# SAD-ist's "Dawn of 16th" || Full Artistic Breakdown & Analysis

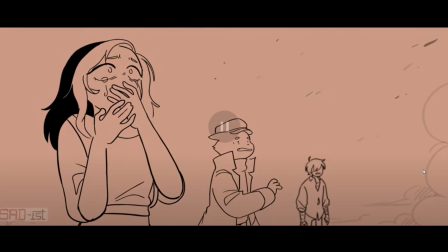2480s
Unless you notice and you're like, wait, why are his wings broken? We get a cool shot of Tubbo.
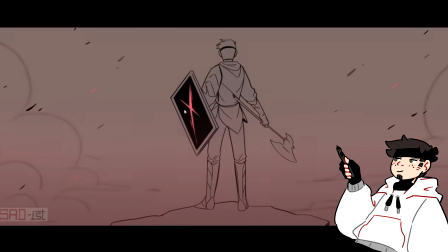2486s
We get an awesome shot of Dream with some of the only color that's like on characters in the animation, and it's the black and red Manberg flag, right? Like, because of the lack of color on things up until this point,
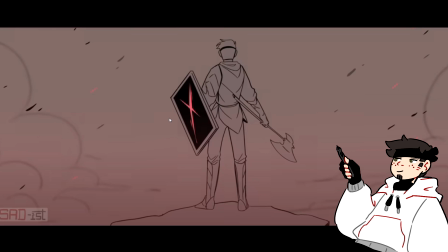2503s
this leaves such an impact, and it obviously your eyes instantly focus on it because it has such a high contrast.
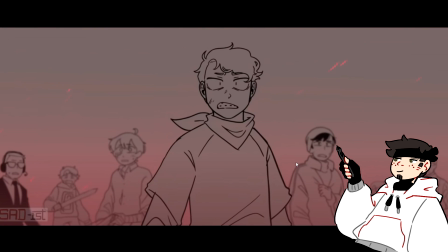2510s
It's so impactful. Same thing with the skull, right?
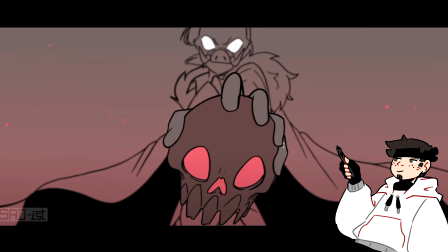2515s
Once again, we're getting an object and then the fingers that are colored, right? Like, this is one of the few moments where we have a colored thing that isn't a background on screen, and it draws your attention instantly with the high contrast. We get a shot with everybody in the background.
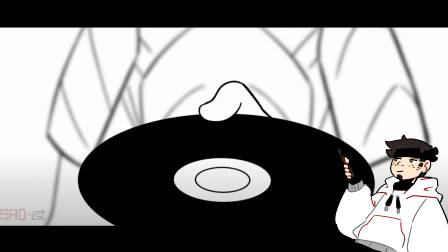2531s
I love the use of the color gradient here. I love the gradients so much. The gradients that she uses are so nice, and let's go through these last shots frame by frame.
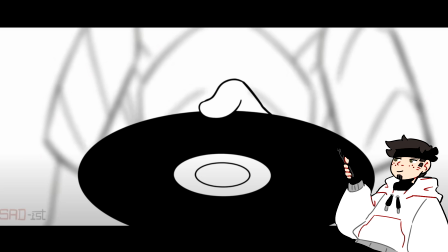2540s
I'm kind of confused on which shot this actually is, or what moment this is actually from, because I'm gonna guess that this is Tommy giving Tubbo the disc initially, but that was like way back.
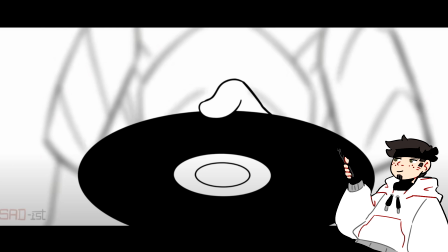2554s
That was when Wilbur was initially going insane. So it wouldn't exactly match up with the timeline,
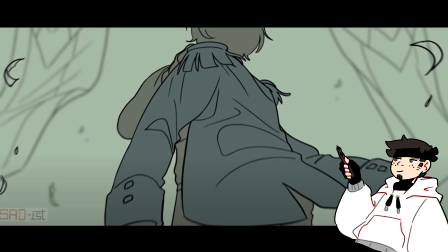2561s
because the next shot is Tubbo putting on the president garb and then like George being like, it doesn't match with the rest of the timeline of the animation.
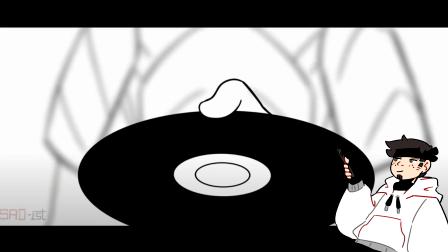2569s
So I wonder if this is a different moment that I'm just not remembering. Feel free to leave it in the comments and let me know, because I'm curious what this is from, because there was no other moment where a disc got passed on. So yeah, so if it is from that moment, then that's fine. Like, it's just a bit out of the order of the timeline, but hey, it doesn't matter that much.
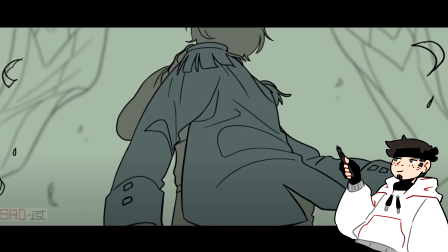2585s
It's fine. We get a shot of Tubbo putting on the president garb. Oh, it's so good as he's coming up. We have the new flags in the background, right? These are the new Lamanberg flags with the hearts.
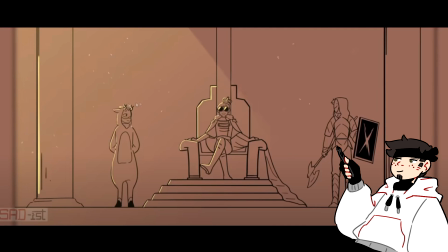2597s
We get a shot of George on the throne with Callahan and Dream. George looking a lot more confident on that throne than he really should be, because he got dethroned like the next day.
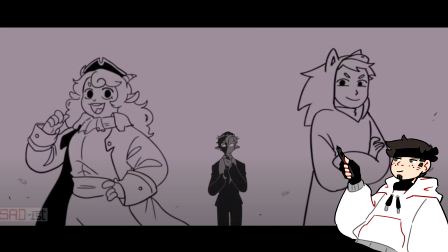2608s
We get Rambo and Connor and Puffy. I love Puffy's character design so much. It's out of focus. I wish that she had a frame where they were in focus, partially so I could use a screen cap of Puffy's face as a profile picture in Discord.
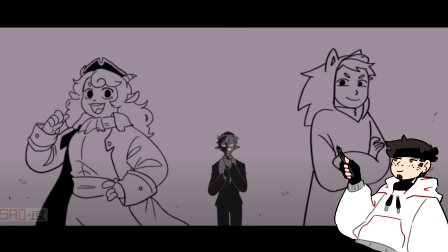2622s
But so be it. It's fine. But Rambo's in focus, and this is important because Rambo is, if you're following the more recent streams, is becoming more of a major character, becoming more of an important dude.
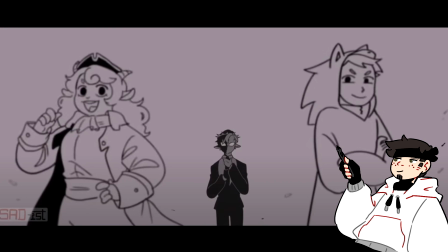2636s
So yeah, and we see Connor and oh, it's just so good. Zooms in, and Rambo's design looks ominous.
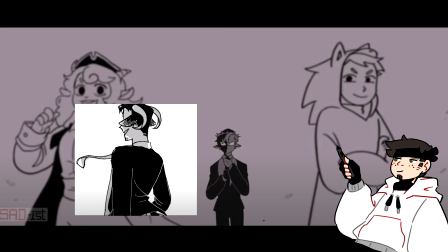2643s
Like, it reminds me of Schlatt in the first animatic, how that design kind of popped up on screen, and it was kind of like, ooh, who was that?
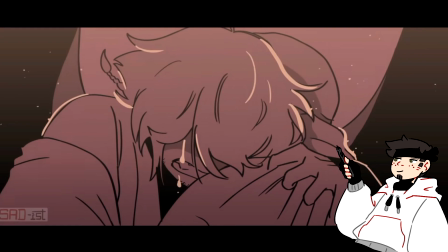2650s
We see this heartbreaking shot of Phil clutching, like, see the lines, the fabric lines of Phil holding the body and crying, and then Wilbur is dead in this shot.
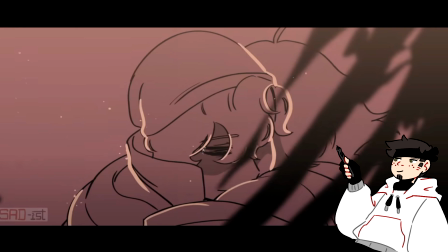2666s
Like, we see the broken wings. This is Wilbur's corpse. Look at those eyes. Those eyes are out. They're so scratched up and so long gone. We know that typically when artists scratch out eyes like that, it's like almost to show
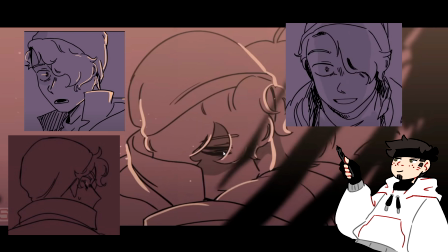2682s
Or it kind of depends on the art style, but typically, at least in SAD-ist animatics, but this is like dead.
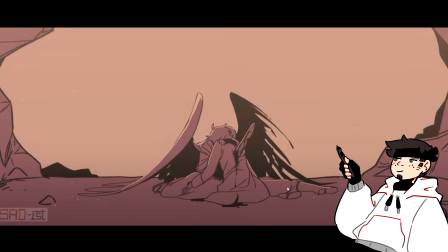2689s
These are dead eyes here. We see very much dead. Wilbur's legs are splayed out to the side while Phyllis is splayed out to the other.
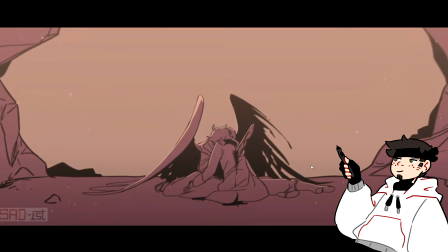2697s
We see the ruins, we see the broken wing. We see the final shot.
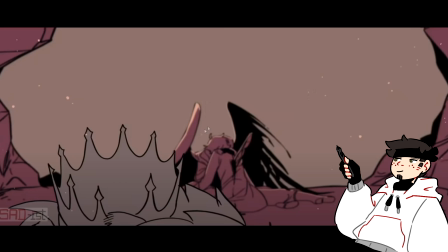2703s
Techno's head pops out from the bottom as a way to transition into the next shot, which I think is, I really like this transition.
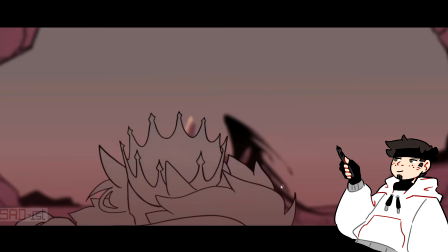2711s
I don't know why. It doesn't really make sense because obviously Techno was in front of this area when that actually happened, but for the sake of animation, it's a very, very interesting and awesome transition.
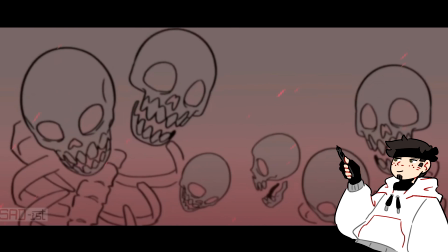2723s
Techno pulling back, saying the line, the withers come out, and once again, these are colored.